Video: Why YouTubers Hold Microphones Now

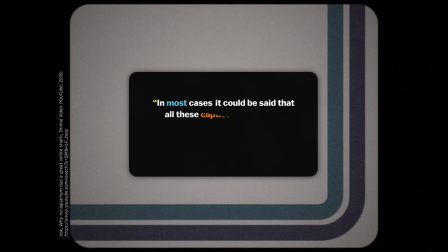(45:18)
Vox is undoubtedly a huge trendsetter on YouTube,
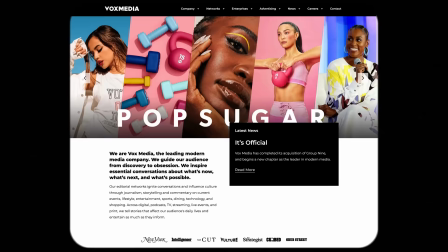(45:23)
with its editing style being much imitated by smaller channels seeking to make explainer videos.
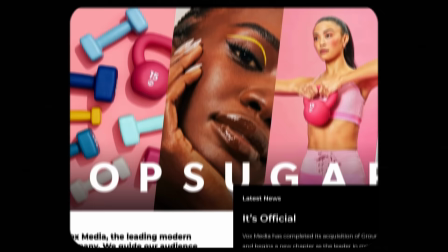(45:29)
This influence is helped by the fact that the Vox Media Group owns a lot more YouTube channels than you might first connect it to,
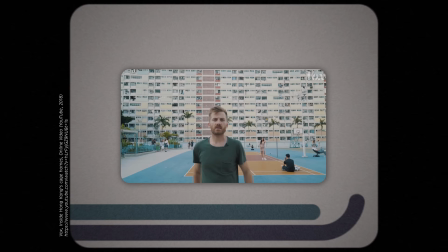(45:36)
including Polygon and The Verge.
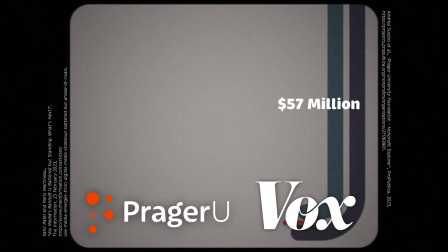(45:39)
And across all three of those channels, Vox has pioneered the role of what we might call the resident creator.
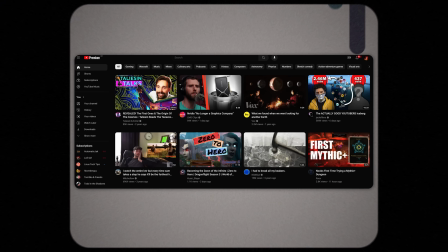(45:46)
Despite their parent company commanding revenue 10 times that of PragerU,
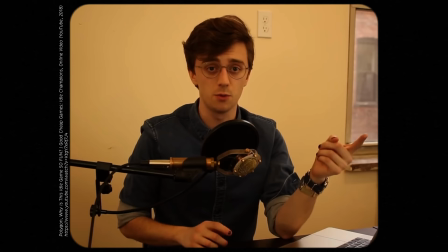(45:51)
Vox, The Verge and Polygon never struggle with the same ability to fit in on YouTube.
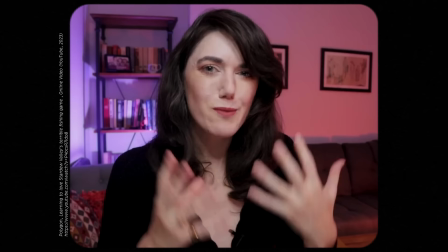(45:58)
And that's largely because Vox's various outlets play down their corporate identity in favour of amplifying the personalities of their hosts. There are certainly clear commonalities in the editing styles within each channel. But their videos are often framed in such a way that they appear to be the result of a single, independent, impassioned individual driven solely by curiosity. They certainly never feel like they're the product of a major media company worth $500 million.
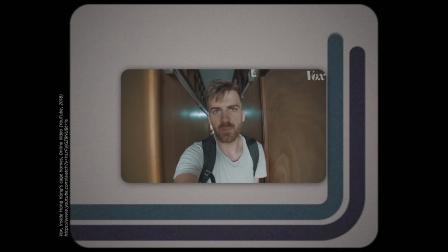(46:30)
Vox reframes its presenting staff as resident creators,
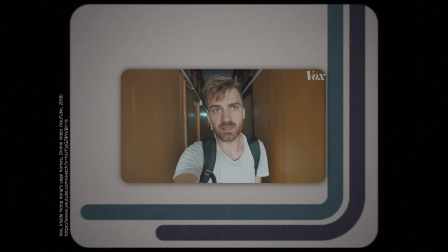(46:34)
for whom having the backing of a big media company is little more than a bonus.
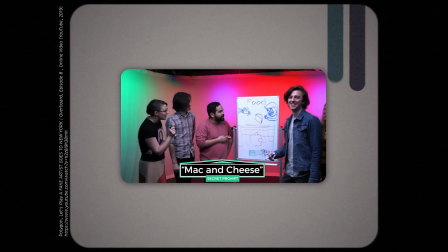(46:39)
Their hosts often give the impression that be making videos regardless of whether they were getting paid or not.
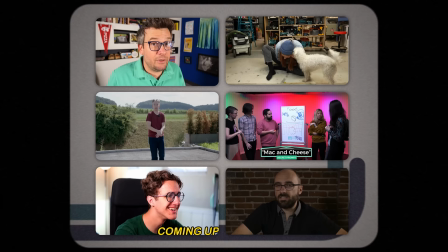(46:46)
And, in this way, Vox, The Verge and Polygon ensure their videos fit in well among those of the enthused amateurs we more commonly think of when we think of what it means to be a YouTuber.
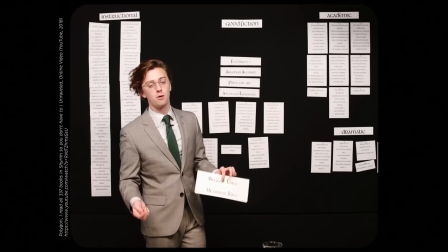(47:00)
The company's channels also regularly adopt aspects of internet ugly. This is most obvious in some of Polygon's wackier stuff, stuff,
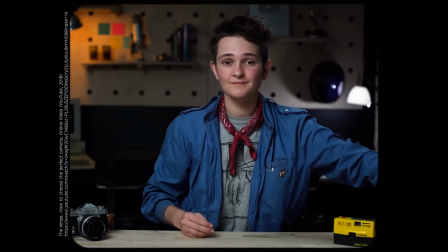(47:08)
but it's there more subtly in The Verge and Vox's super-casual, vlog-style approach to much of their video-making.
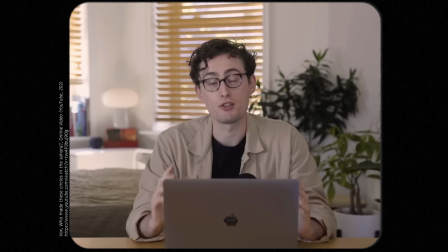(47:15)
Their videos will often be shot in what appear to be the presenter's own kitchens,
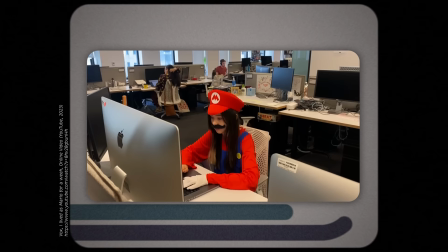(47:20)
home offices and living rooms… although perhaps they're set?
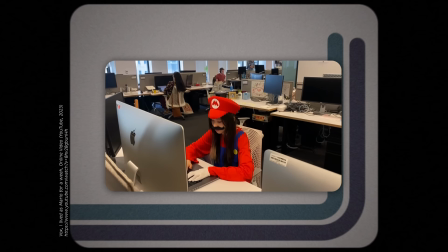(47:25)
It's only very, very rarely that we catch sight of the company's strikingly corporate HQ.
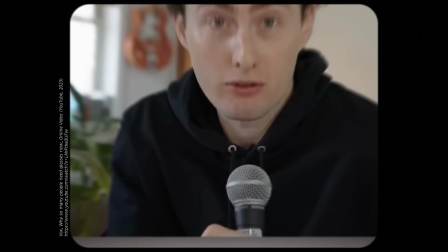(47:32)
Sometimes we'll see a microphone. Recently, I even saw a Vox home holding a microphone. Which, in some regards, is the ultimate irony. See, I think the rise of the YouTubers who hold microphones can be viewed
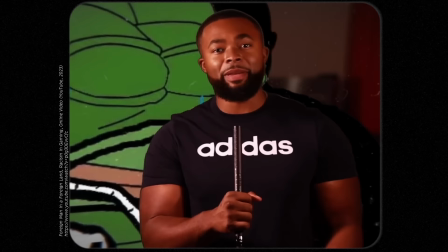(47:48)
as a fairly direct response to the growing professionalisation of YouTube.
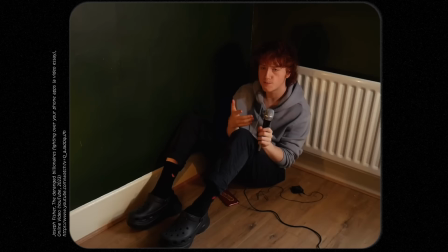(47:54)
Not that I think that everyone who has embraced this trend has done so as a result of
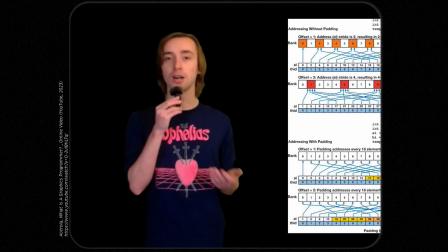(47:59)
some lengthy reflection on the changing culture and economy of the platform.
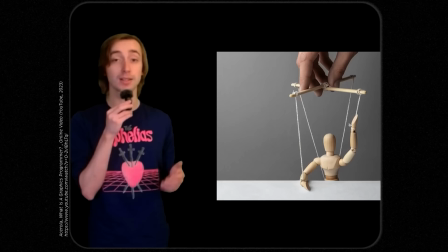(48:04)
Most, presumably, just saw someone else doing it, and thought it could add an additional layer of fun to their own videos.
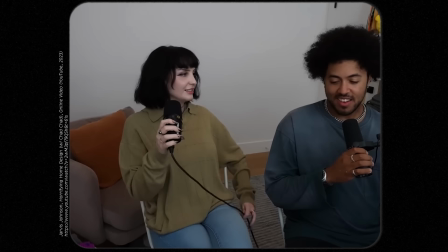(48:11)
But the artistic choices of both creatives and audiences are often guided by underlying cultural anxieties. Earlier on, I joked that YouTubers holding microphones showed a blatant disregard for the craft of filmmaking.
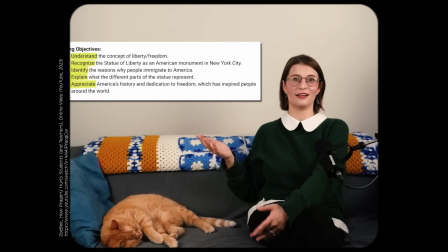(48:28)
Which both is and isn't true. On the one level, having a microphone in frame can really elevate a shot.
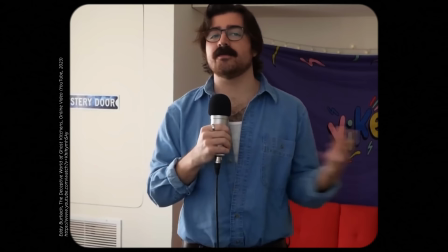(48:36)
If on a stand, it can provide a bit of foreground interest. If held in the hand, it can push the creator to be more dynamic in their delivery style.
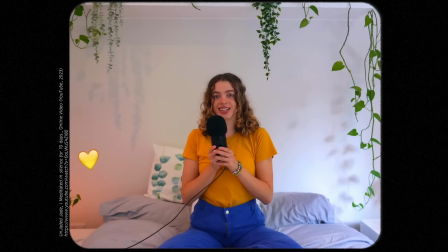(48:45)
From a technical perspective, being able to get the microphone closer to the creator's mouth is also hugely beneficial from an audio quality point of view.
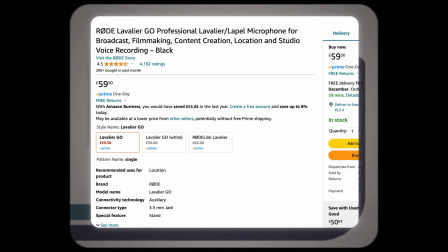(48:53)
At the same time, there's also a pointed anti-professionalism to this trend.
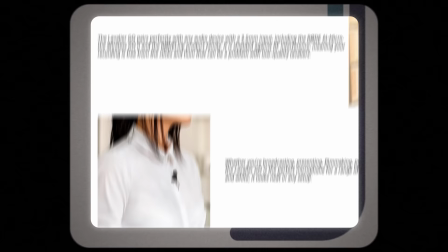(48:58)
It's a very particular choice to go out and buy a lavalier microphone or boom,
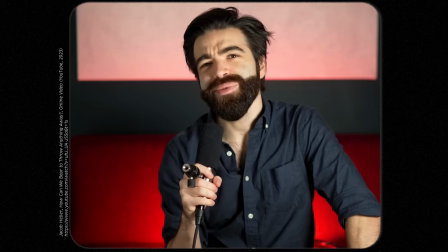(49:04)
microphones specifically designed to be discreet and to make them an active feature in a shot.
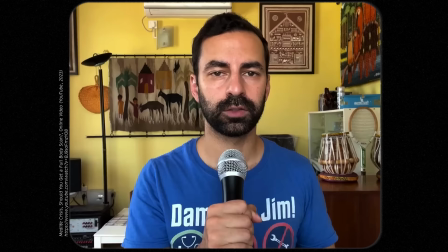(49:11)
Holding a microphone thus allows you to have the best of both worlds.
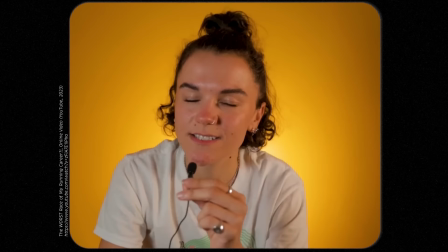(49:14)
It allows you to indulge in a bit of internet ugly and celebrate the perceived imperfection of having a microphone
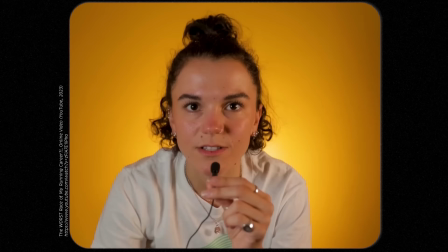(49:21)
on screen whilst actually making your video sound better than it otherwise would.